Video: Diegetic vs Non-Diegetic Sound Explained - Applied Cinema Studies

Hey everyone, Nicole from Videomaker and I want to talk to you about cinema studies and how it can be used to better your productions. Today we're going to talk about the differences between diegetic and non-diegetic elements. Now diegetic is a term that you usually hear used in reference to sound elements, but it can also be used to describe visual elements such as graphics.
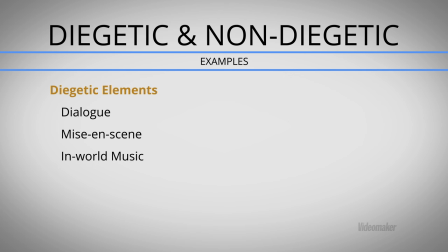0:26 Diegetic means anything within the story, this diegesis, that's the world of the story. So that's anything within the narrative world that the character can interact with, that the character recognizes and understands as part of their world.
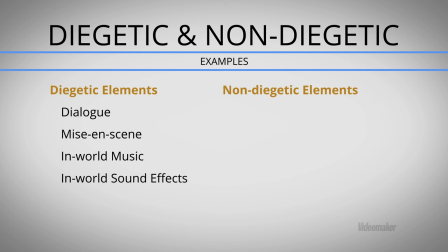0:41 Non-diegetic is anything outside the story, like still within the film, still part of the film, but not inside the world of the story. To get a better idea of how this concept works and where these definitions might get a little blurry, let's look at a couple examples.
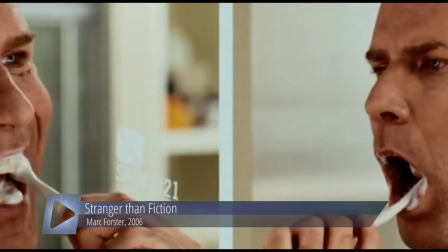1:00 Every weekday, for 12 years, Harold would brush each of his 32 teeth 76 times,
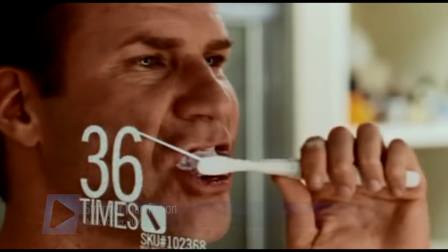1:08 38 times back and forth, 38 times up and down.
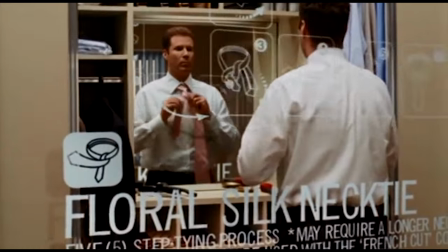1:16 So Stranger Than Fiction starts off in a pretty typical way. We see your usual background music, which is a non-diegetic element.
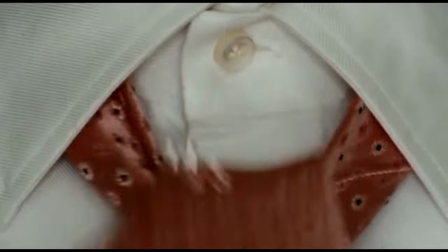1:23 We have narration, which is non-diegetic at this point, but we'll talk about that more. and we have these graphics which are sort of ambiguous.
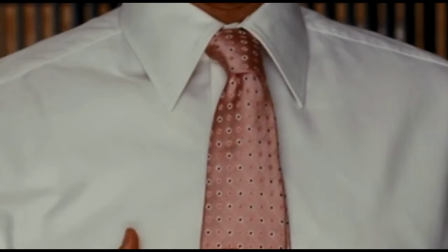1:31 They would traditionally be considered non-diegetic but because they are perhaps an externalization
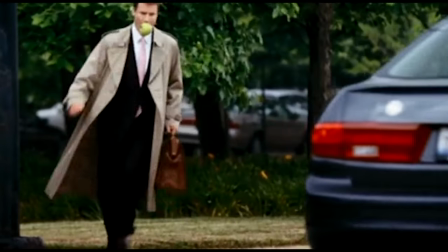1:36 of Harold Crick's own thoughts we might consider them a diegetic element.
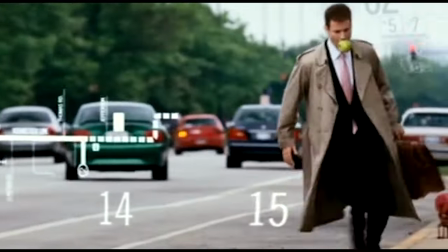1:41 But again, ambiguous there. We've got cool stylization happening but for the most part the film is following convention.
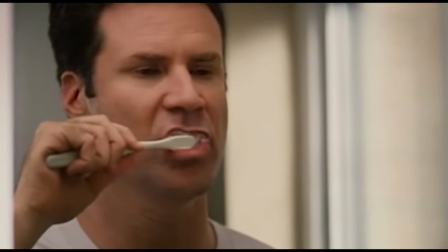1:50 Until this moment.
If one had asked Harold,
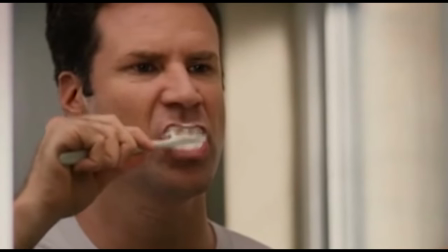1:53 he would have said that this particular Wednesday day was exactly like all the Wednesdays prior and he began it the same way he and
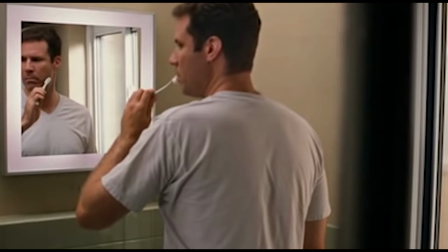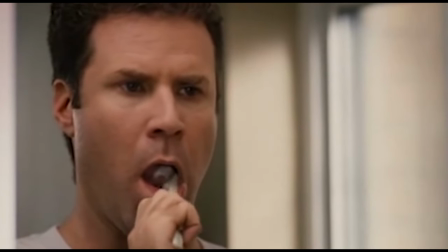2:11 he began it the same way he always did hello
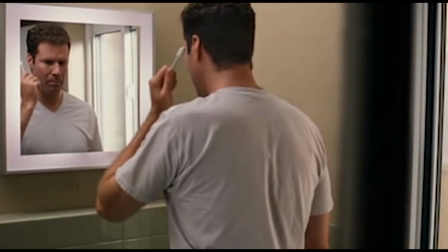2:18 in this moment Harold begins to hear the narrator transitioning that narrator's voice from being
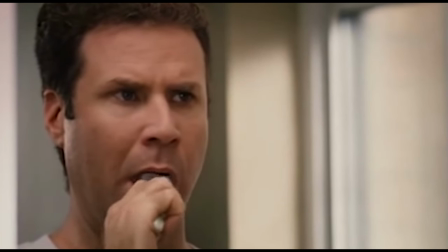2:27 a non-diegetic external element to the story to a diegetic element that is within the story and affecting Harold's actions this opens up a lot of space for exploration
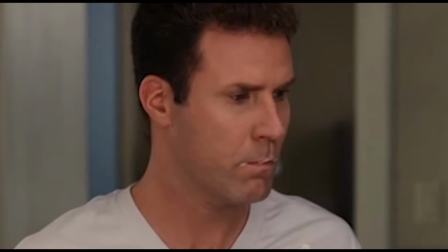2:36 on storytelling modes and how we actually perceive the conventions of storytelling and why those particular conventions work.
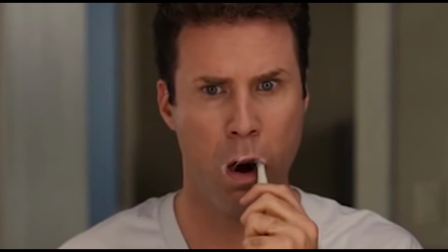2:43 The story becomes not just about two people falling in love, but about all stories and how we tell them.
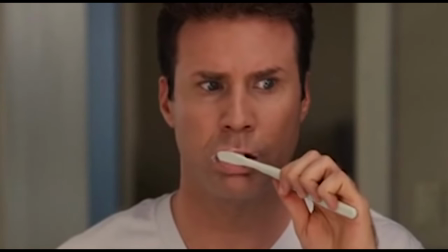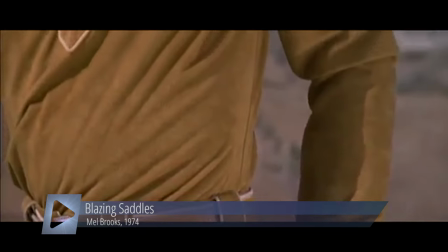2:59 Sometimes breaking convention can have a seriously comedic effect. It's like telling a meta-cinematic joke.
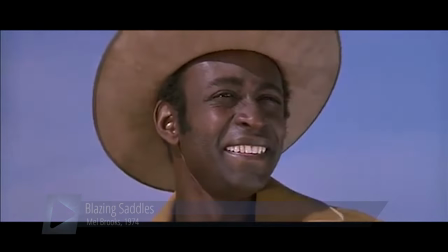3:06 Blazing Saddles is a great example of this.
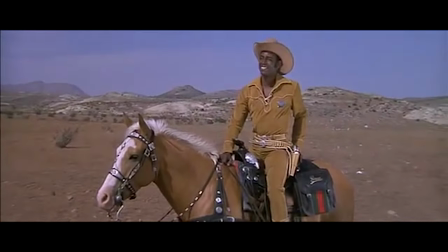3:08 We first perceive the music as non-diegetic, maybe incongruous with the genre, but definitely following traditional narrative conventions.
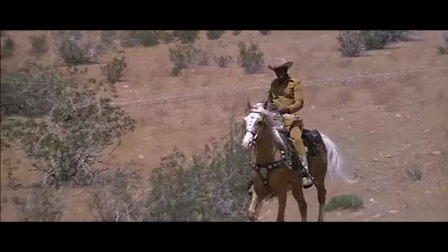3:17 This is a non-traditional sheriff, I mean obviously race plays a big role in this film, but still the music is perceived as non-diegetic because that's the convention.
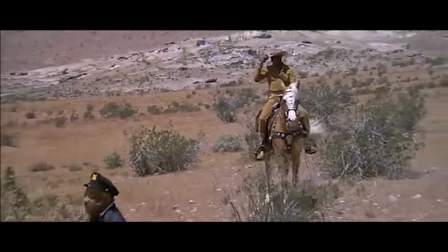3:25 Until this moment. Suddenly Count Basie and his orchestra, his big band,
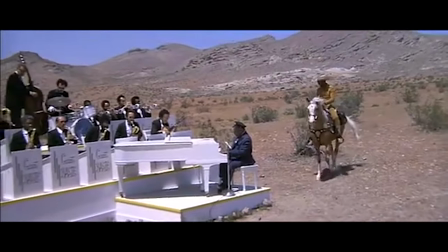3:32 become part of the film world itself,
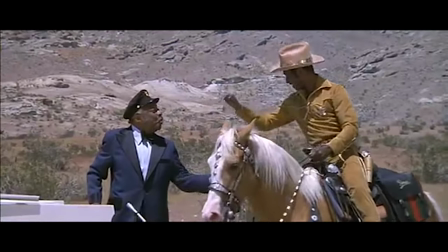3:35 subverting convention and drawing even more attention to the incongruity of this music in the film, in the genre of the Western,
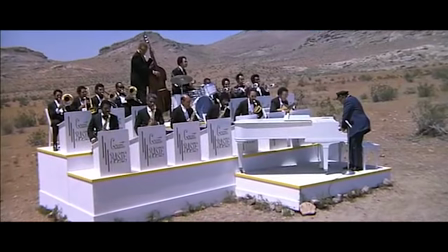3:43 producing a comedic effect. This happens a lot in comedy. You think the music is outside the narrative, but a character surprises us by interacting with it.
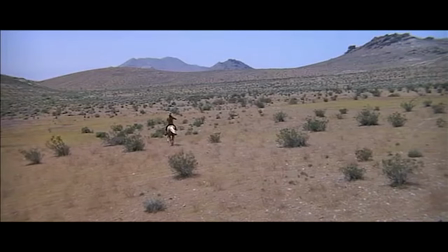3:52 I
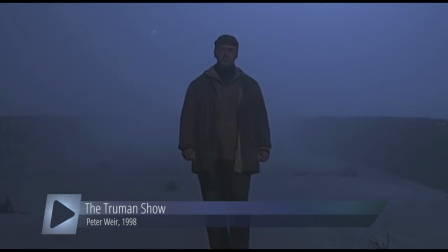3:57 found him for you, Truman. That's why I came by tonight. I'm sure he's got quite a story to tell.
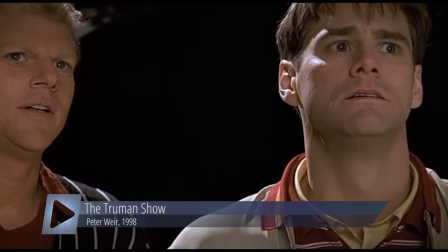4:04 The effects can also be more serious, however.
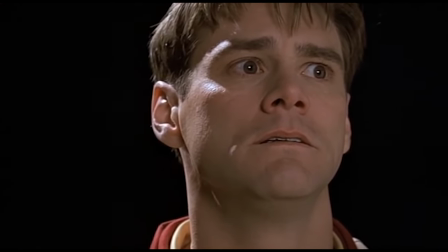4:07 So in this scene from the Truman Show, we can kind of see where diegetic versus non-diegetic elements become a little bit more complicated.
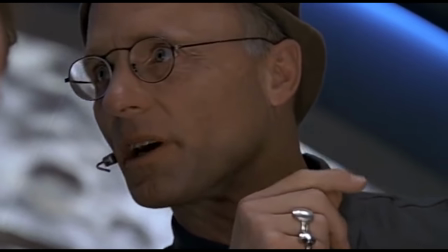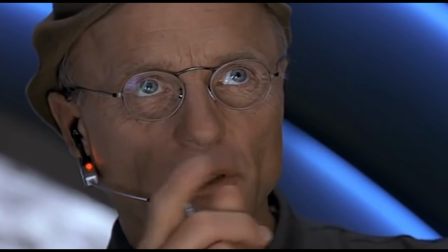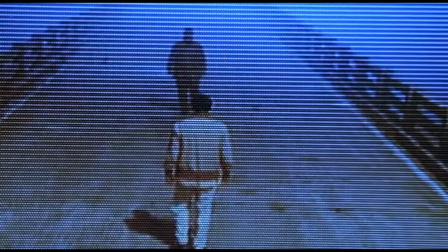4:26 Truman himself is not hearing any of the background music, not hearing any of the direction from the kind of observation deck, but we are.
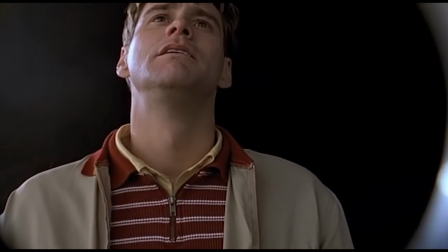4:35 So therefore, it's still a diegetic element. We see that in the scene, we're commenting on the manipulation of emotions inherent in media production.
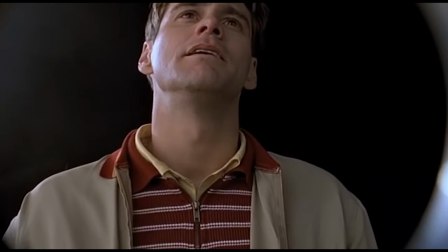4:44 Notice that what is diegetic to us is non-diegetic to the in-story viewers.
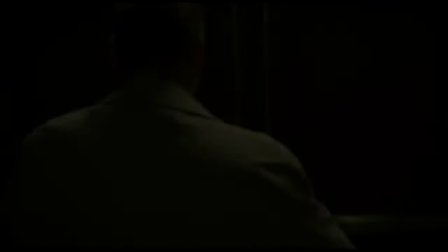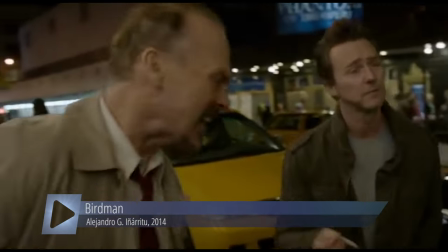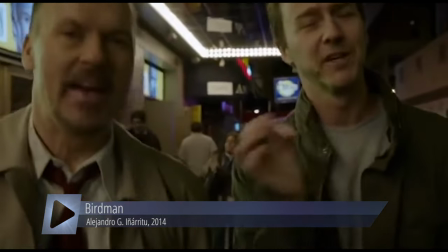5:01 Birdman slights these conventions in an even more subtle way. Now, Birdman has this great drum-based soundtrack that kind of pulses throughout the film.
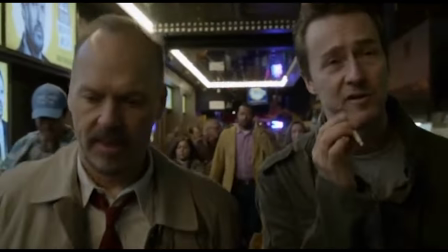5:09 But in this scene, it suddenly shifts from a non-diegetic element into the world of the story, becoming a diegetic element.
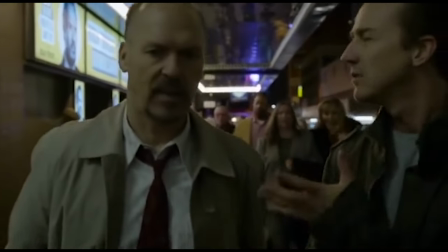5:17 Popularity is the slutty little cousin of prestige, my friend.
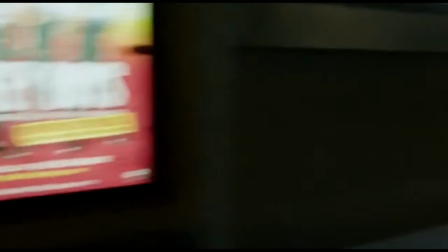5:21 Riggan is walking by and actually tosses a coin into the cup of the drummer who has been producing this soundtrack throughout.
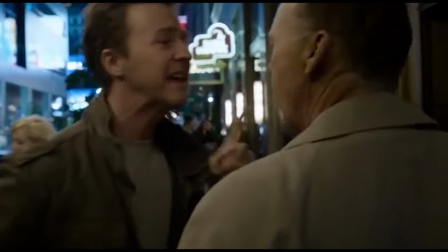5:28 As Riggan passes by the drummer and tosses a coin into his cup,
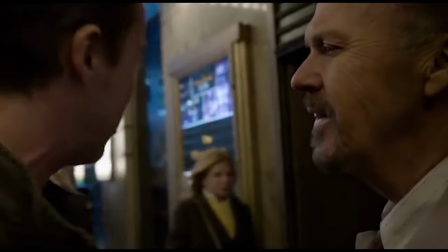5:32 He brings the audience's attention to the rhythm that has been in his background, and thus our background, throughout the film.
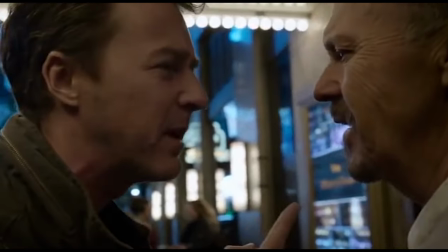5:40 This emphasizes the dreamlike quality of the film and reinforces the influence that Rigan's perspective has over it.
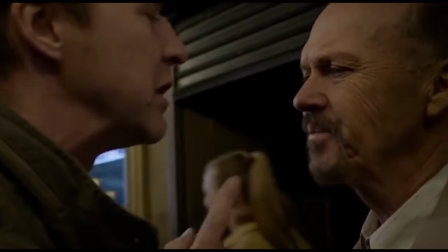5:47 So that's where we get all of these weird moments where
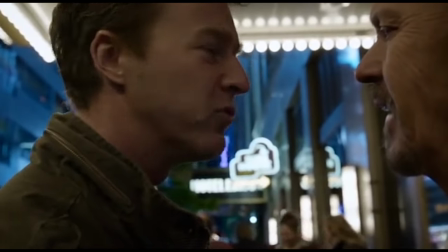5:52 Rigan is flying or he has control over his environment that normally wouldn't be allowed.
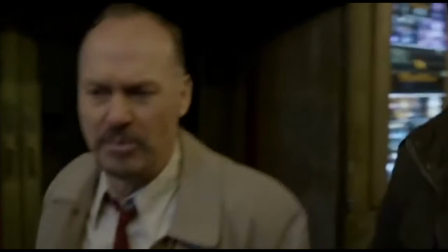5:57 Oh, so is that what tonight was about? You wrestling with complex emotions?
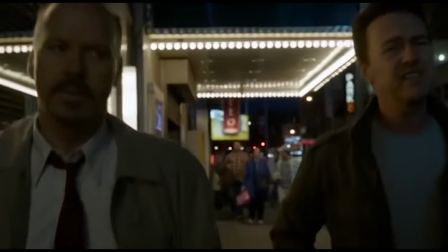6:02 It's just about seeing if it's even alive, seeing if it can leave. No, this isn't a back plot rigging, this is New York City, this is how we do things.
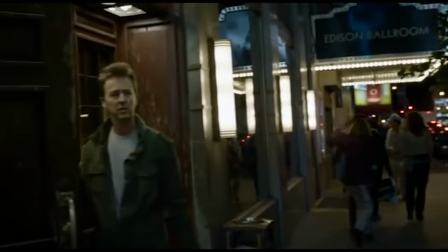6:09 Where are you going? They have coffee here.
With an awareness of the interplay between diegetic and non-diegetic elements,
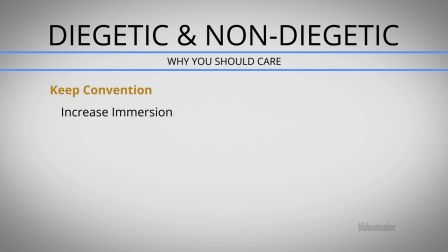6:19 we can choose to keep to convention in order to increase dramatic immersion, direct audience attention, or manipulate emotional response, or we can break convention for comedic effect in order to draw attention to the medium itself or to chalk your audience into a new understanding of the film. I can't wait to see how you use this knowledge on your next production. Until next time, I'm Nicole Lejanez with Videomaker. Thanks for watching.